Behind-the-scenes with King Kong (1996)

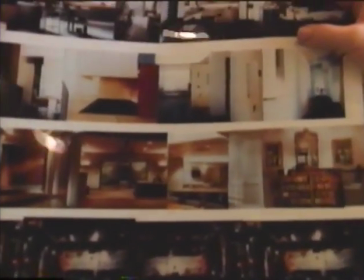[4:33]
That way, if you really walked up close to the building and looked inside, you would actually see a little miniature room in there.
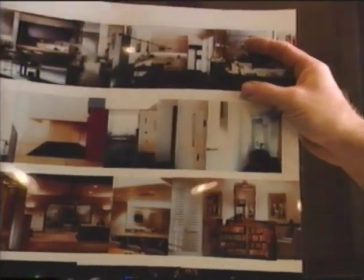[4:38]
The ones that you really can't define help us out more than the ones you can, because then it's more color than anything else. You get the idea that there's something going on, but your eye doesn't have really time to focus in and say, well, this is the bedroom, this is the kitchen, this is the den.
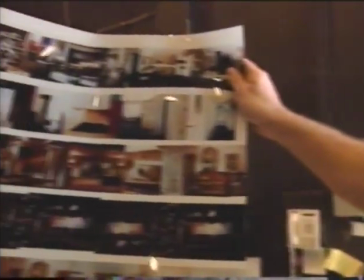[4:52]
So, this is where we start out in the area that you're going to focus on the most.
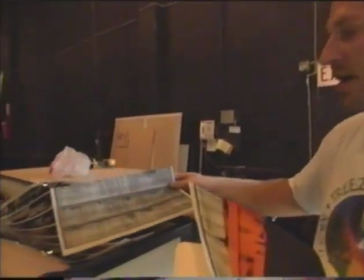[4:56]
Then as we go back from there, we just go to basically black and white Xeroxes that have some type of tones and textures.
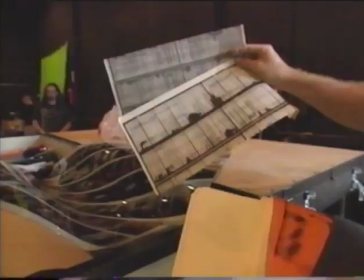[5:04]
We've got a few various tones that just kind of fools your eye into thinking there's something there.
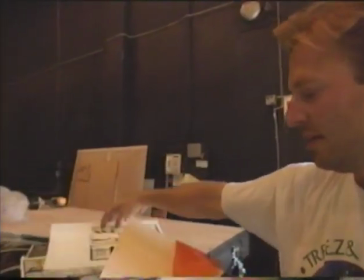[5:10]
This is really just way in the way back, and we fool you a little more with some gel, gives you a little color.
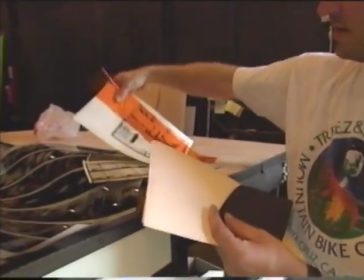[5:18]
And these basic black craft paper for the
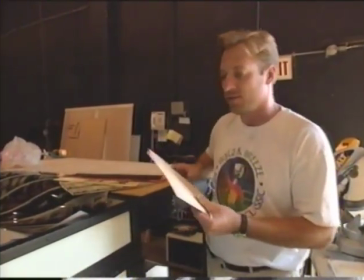[5:22]
offices or rooms that have the lights out, and then to get really sneaky, we use basic manila folders all the way in the back.
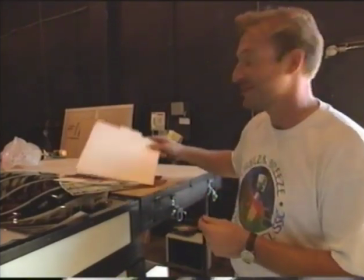[5:30]
That's 6 cents a piece.
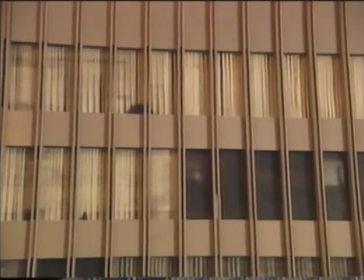Very early on, before the miniature was even designed, we made mock-ups of what the miniature will look like. Just simple cardboard shapes that are cut out. And we say, okay, we think the camera will start here, and we'll see like this building, that building in the foreground, these buildings out in the background. And we just ran through an imaginary path. We pretended that Kong was up on a building. He was a stick figure that was there.
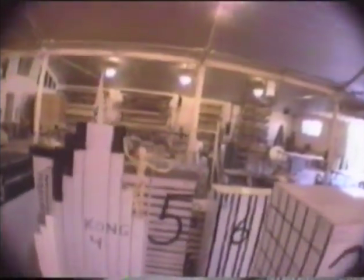So then we went ahead, built the miniatures, brought them on the stage, and we pretty much stuck to the basic path, but then we realized that actually some of the buildings that we were putting in the foreground really would look a lot better in the background, and we actually switched them around.
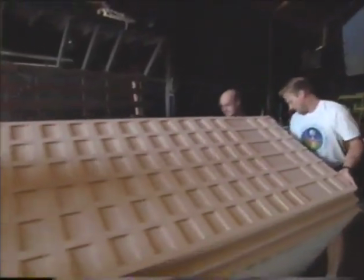[6:16]
So you make certain changes in your game plan, and you hope that you've made the right decisions, but you always have to be ready to change things, sometimes radically, to make the shot look better.
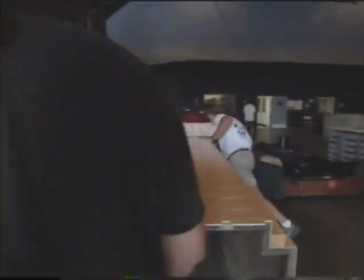[6:26]
Every one of the physical details, from the shape of the skyline to the shine on the windows, adds to the illusion.
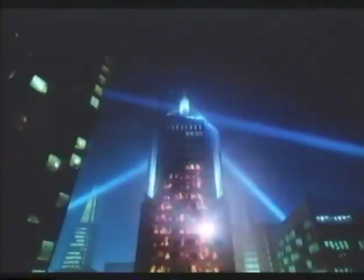[6:36]
In his current incarnation, Kong's moved west, terrorizing San Francisco from the top of a mythical skyscraper. What we've done is we've designed the miniature, it's been built, it's been brought to the stage, we've been lighting it, and actually, as soon as we can do it, when we physically think we could bring the camera in, we start to move the camera through the set.
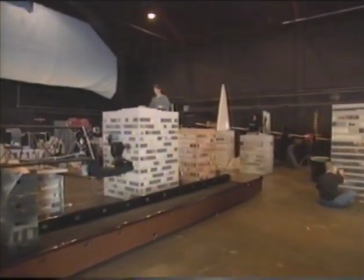[6:59]
To shoot their first motion test, the effects team will need their star. He's off in his trailer, looking at wardrobe.
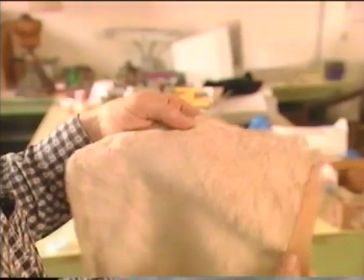[7:08]
I have this in 2 different lengths. Of course, this is sort of the color of Son of Kong.
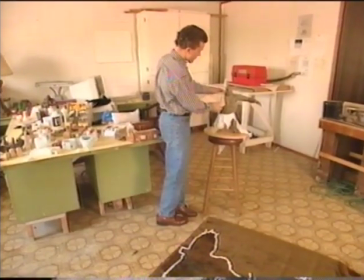[7:14]
But I think that to do stop motion in the IMAX format, which I have never done before,
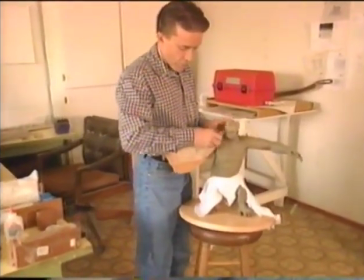[7:21]
and I don't know of anyone else who's done puppet animation in this enormous film frame before, it puts an extra burden of care on the animator because you have such a high resolution of detail that if you make if you miss the point where the model should be moved by a slight amount,
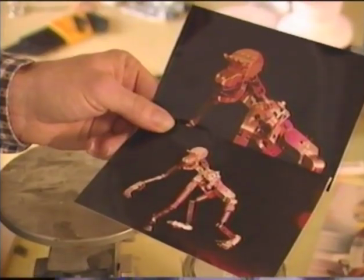[7:46]
I suppose that the error may show up more. This is a picture of the inside structure of the Kong model.
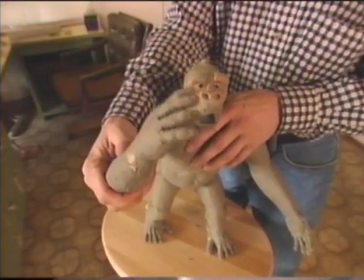[7:54]
The elbow is a hinge joint. There's swivels and
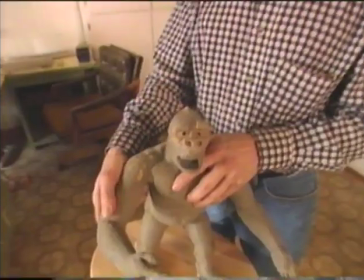[8:01]
sleeve joints in the shoulder so that you have a lot of different range of motion.
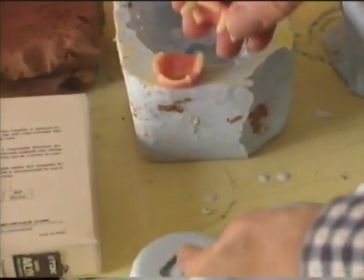[8:09]
There it is. Go together like that.
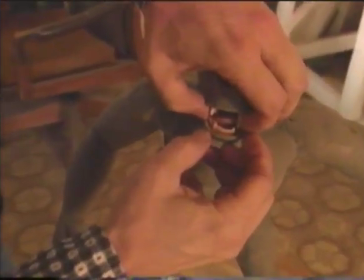[8:15]
And that'll be on a little wire, probably attached to the actual skull at the bottom.
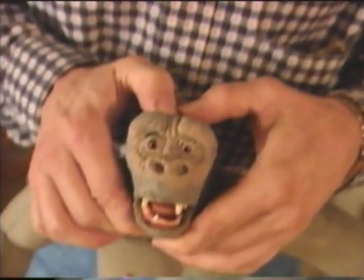[8:23]
If you wanted to make him look angry, see, you can do something like this.
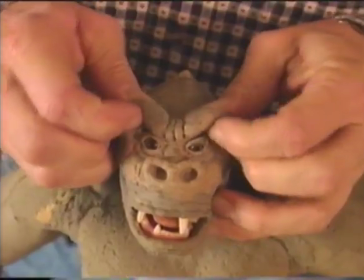[8:28]
That would be done, of course, a frame at a time. Those adjustments might be as many as 12 or 15 poses broken down into very small movements.